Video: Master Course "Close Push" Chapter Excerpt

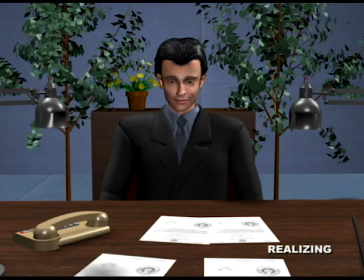(8:26)
Where trying to understand is about trying to find meaning, realizing is the moment of breakthrough here the detective is given a casual bit of
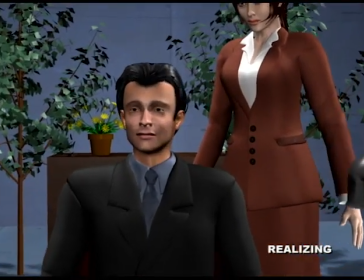(8:35)
information which happens to be the last piece he needs to solve the puzzle here
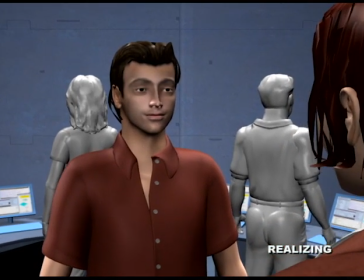(8:42)
the woman is telling the red man what his friends are saying behind his back he suddenly sees everything in light of this new meaning
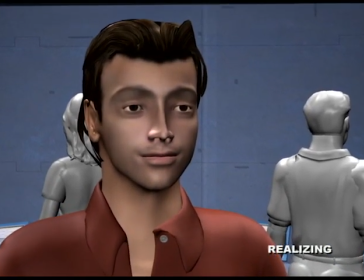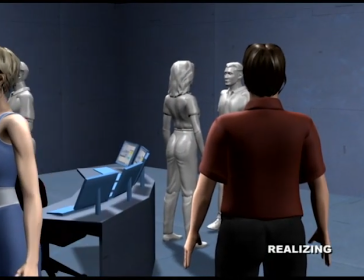(8:55)
here the women say something to the man and leave we push in as
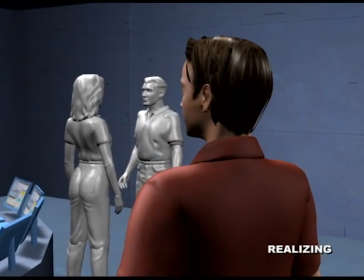(9:04)
he turns suddenly realizing the true meaning of what they said
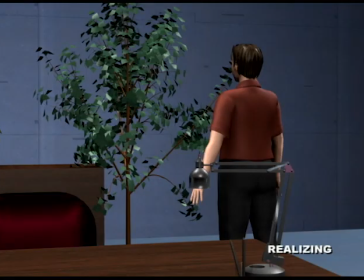(9:11)
separate from the characters we might be the ones realizing in the same shot
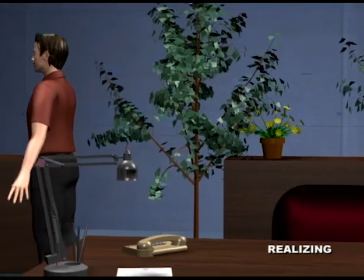(9:17)
as before the man rushes out we suddenly hand off and push in on an important document he's forgotten
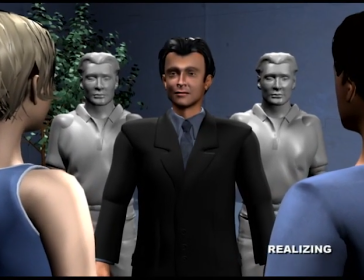(9:27)
we might also be realizing something about a character in the story the man in the suit has been cruel but
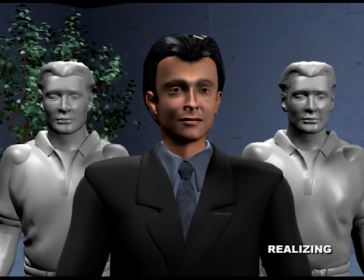(9:33)
as he forecloses his friend's house and takes joy in it we realize just how mean he is trying
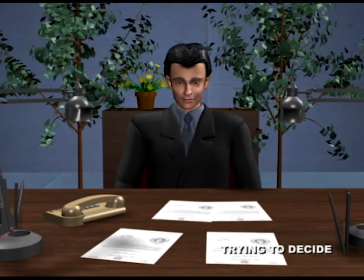(9:42)
to decide is when a character has all the facts and needs to make a choice.
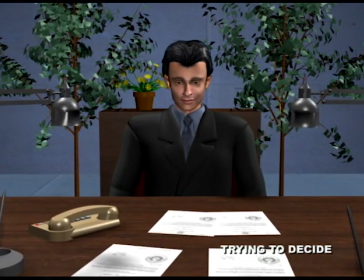(9:47)
Here we push in as the man tries to decide whether or not to quit his job and follow his dream.
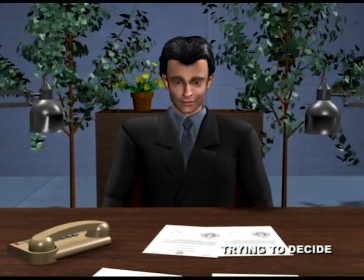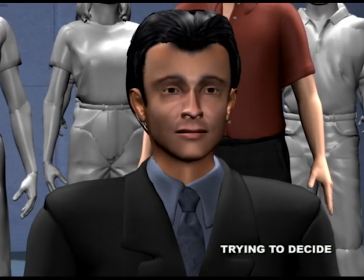(9:57)
Here the submarine captain in a standoff with another ship is trying to decide whether or not to fire.
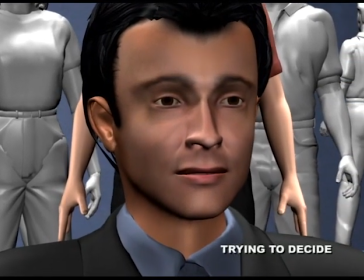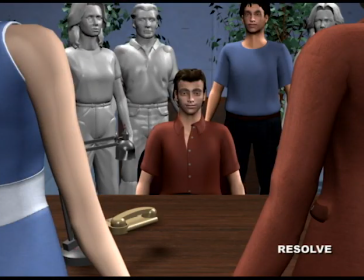(10:09)
Resolve is when a decision is made. The classic use for this is when a character rises to the occasion.
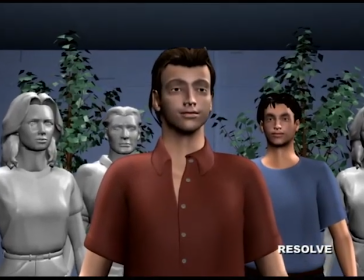(10:17)
Here the man talks about how he's going to stand up to the fat cats in Washington. The push shows his conviction.
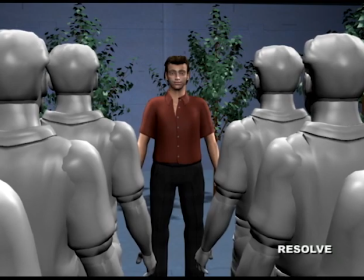(10:25)
Here, an army captain is preparing his soldiers for war. We push in as he motivates them, reminding them of the reason for the war and strengthening their resolve.
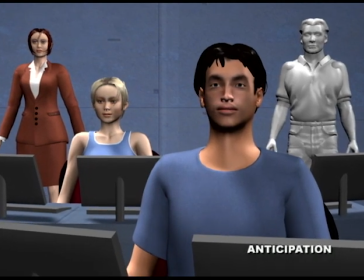(10:38)
Finally, anticipation is watching and waiting for what will happen next. Here, the characters have launched a rocket to destroy an asteroid that's threatening the planet.
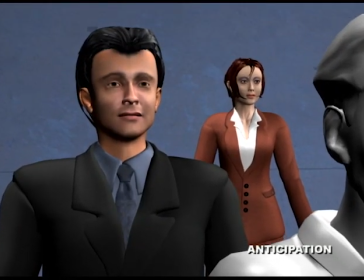(10:49)
Their senses are alert as they can do nothing but watch and wait.
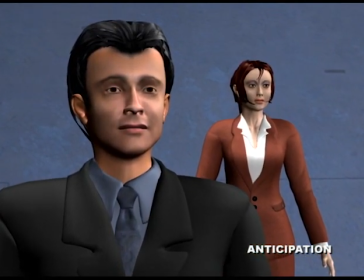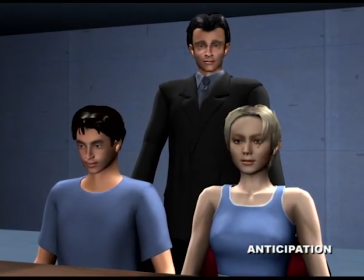(10:58)
Here, the parents of a kidnapped child have decided to give the kidnappers the money and are waiting for answers on the exchange.
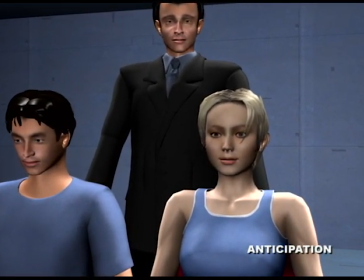(11:05)
At this point, nothing they do can change the outcome.
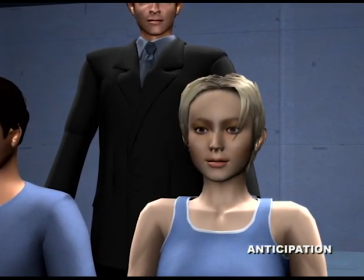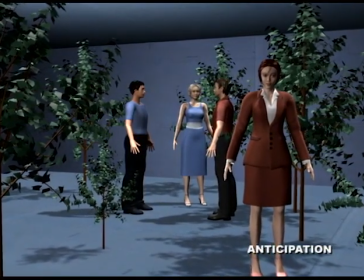(11:14)
From our perspective, anticipation is probably the most generic reason for pushing.
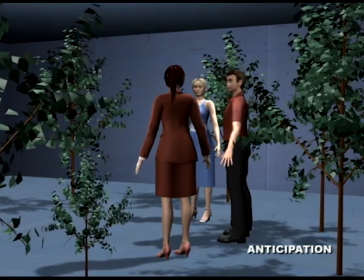(11:19)
If we think about it, almost all pushes create this feeling of wondering what will happen next, and it's this alertness of the immediate future that draws us in.
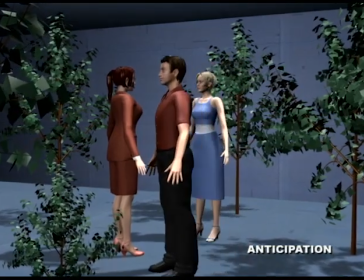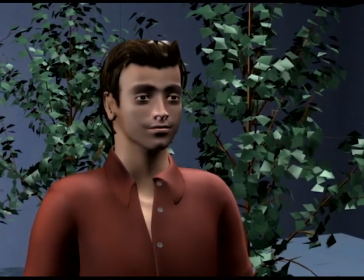(11:32)
So the next thing we need to look at is how the track angle and speed affects the push. A track that is angled directly on the character brings a sense of clarity.
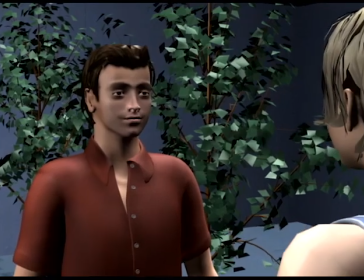(11:42)
But even for direct pushes, it's best to angle the track slightly to get parallax or the move feels like a zoom.
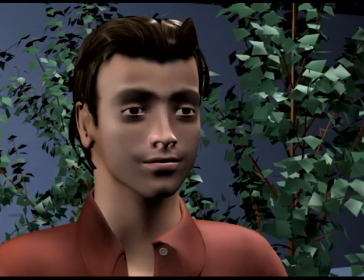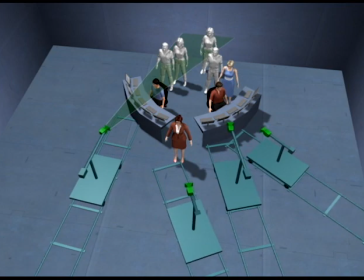(11:52)
Depending on the meaning of the push, angling the track either makes the world more unrestful or it makes the characters more confused.
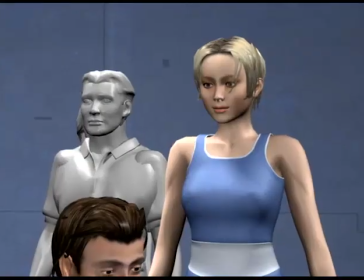(12:00)
As the engineers try to shut down the reactor, the situation is now both more unrestful and confusing.
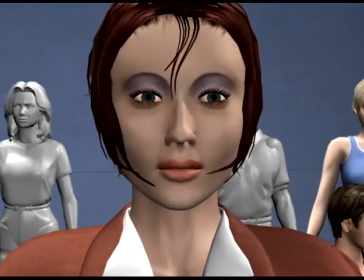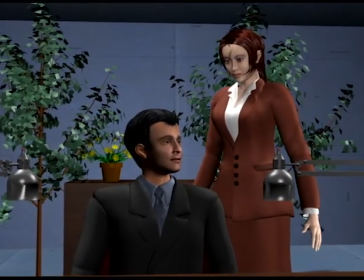(12:10)
as the detective has a realization a direct push makes the realization appear clear but
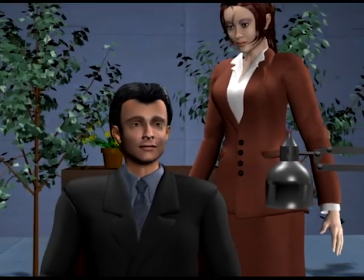(12:20)
as we angle the track the detective has a much more vivid eruption of thoughts becoming clear at the end
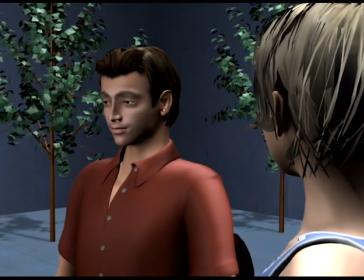(12:30)
regardless of the meaning of the Porsche angle track shows increased mental or emotional activity
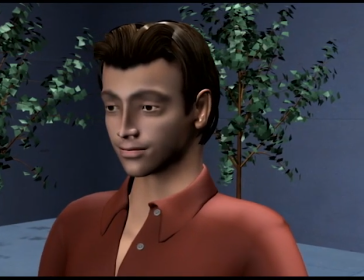(12:36)
as we push in on the man opening up the angle track amplifies the drama the
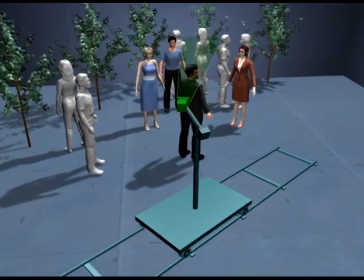(12:45)
most extreme angled push is to have the character turn in the opposite direction of the camera which doubles the intensity of the push.
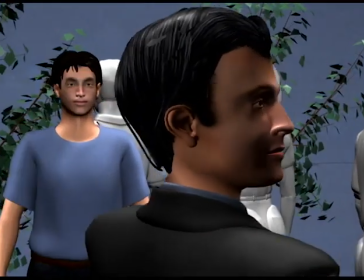(12:54)
Here the detective realizes that the killer must be nearby. We get an enormous twisting effect and an extreme realization.
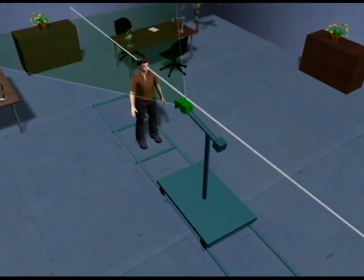(13:05)
But another useful way to look at angled track and close pushes is to see it is changing our distance to the eyeline which will make the shot more or less personal during the move.
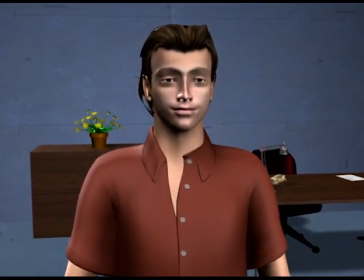(13:15)
So as we're pushing in with the track pretty much directly angled on him we're essentially moving along the eye line and the move is personal throughout.
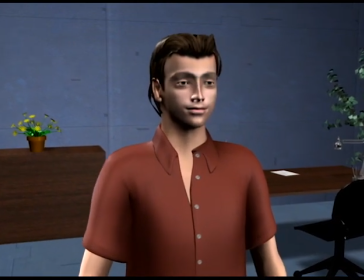(13:24)
But if we angle the track, we're gradually moving closer and closer to the eye line, which makes the move more and more personal and very effectively emphasizes the push.
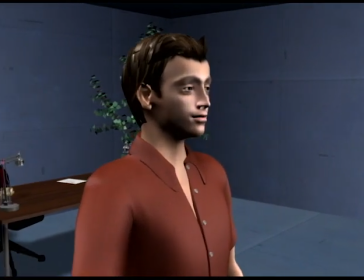(13:35)
The extreme of this is to track in from the side. Here we're pushing in from the left and move very hard towards the eye line, making the shot much more personal at the end.
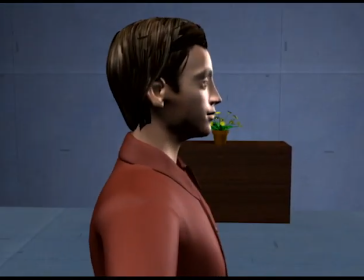(13:46)
But we could actually go even further and track around from the back. So here, the move becomes radically more personal as we make it around to the front.
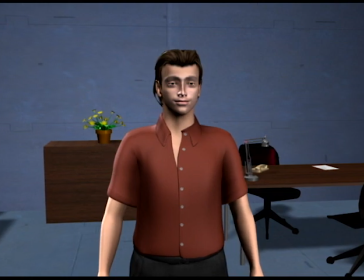(13:57)
Becoming less personal during a move is not as useful. Here we're starting out personal, but as we move closer we become less personal.
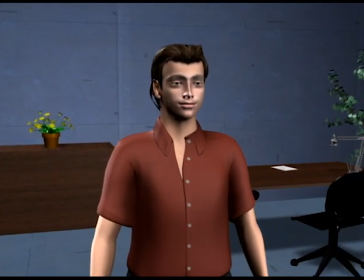(14:08)
This has more the effect of keeping our distance as if there's an invisible barrier we can't move closer than.
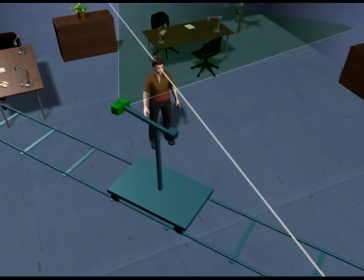(14:16)
A better use for this move is to reveal other characters, which we'll look at a little later.
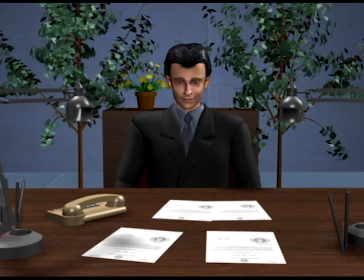(14:23)
the speed of tracking primarily controls the intensity and immediacy of the underlying motivation here the man
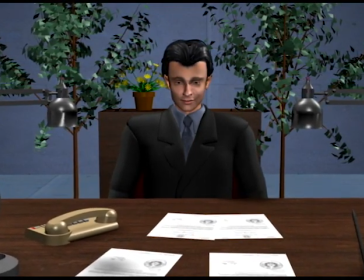(14:29)
was trying to decide and the slow track created the feeling of a slower and less intense process with
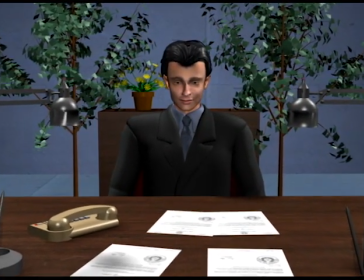(14:38)
a faster track the need to make a decision is much more immediate
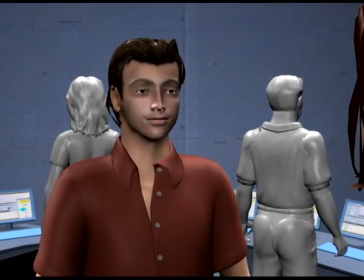(14:44)
to do the same with another motivation here the man was realizing but with a slow track it was a gradual and unfolding process with
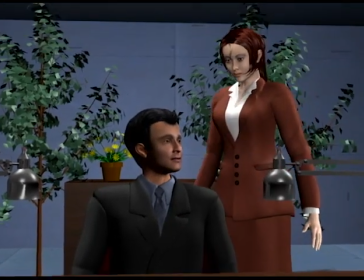(14:55)
a faster track the realization happened much more quickly
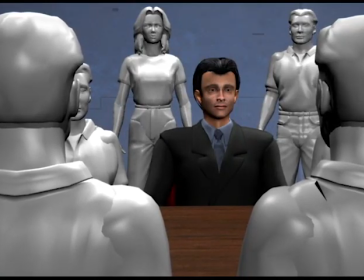(15:02)
For some motivations, a slow track can additionally help give a situation more gravity.
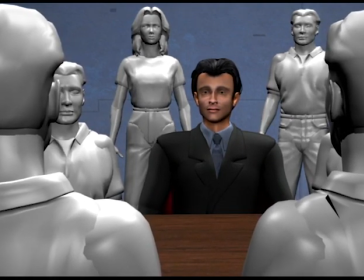(15:07)
Back with a president who's made the decision to go to war, the slow track makes the moment appear more heavy, or somber, or serious.
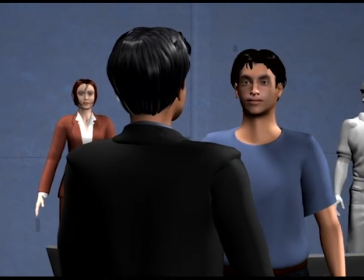(15:15)
A faster track makes the situation appear more dynamic and mobile, and while it still might be serious, it's not as physically heavy.
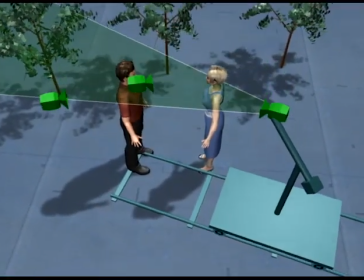(15:24)
Finally, let's look at a technical consideration when shooting pushes that can be obvious, but easy to forget.
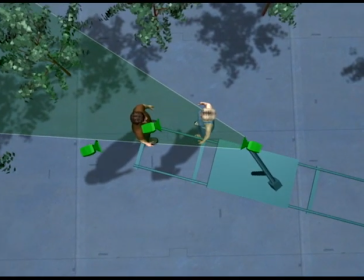(15:30)
Very often, we're using a camera for the push that's already set up for a certain shot size here and over the shoulder. But as soon as we push that camera into a close shot, we no longer have an over-the-shoulder. Unless we're completely sure of which shot sizes we need when, we're better off shooting three versions.
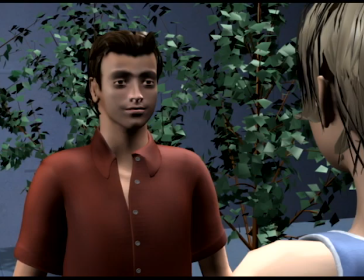(15:48)
First a full take that remains an over-the-shoulder, then a new take that stays a lot close up,
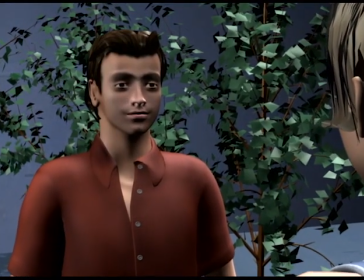(15:56)
and finally a take where we do the push at the right time.
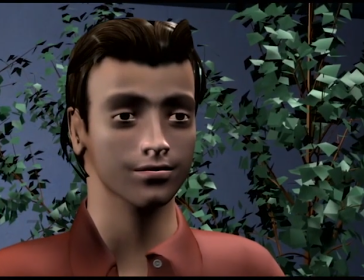(16:01)
With these three options, we don't paint ourselves into a corner and we can always cut wide again, or close again.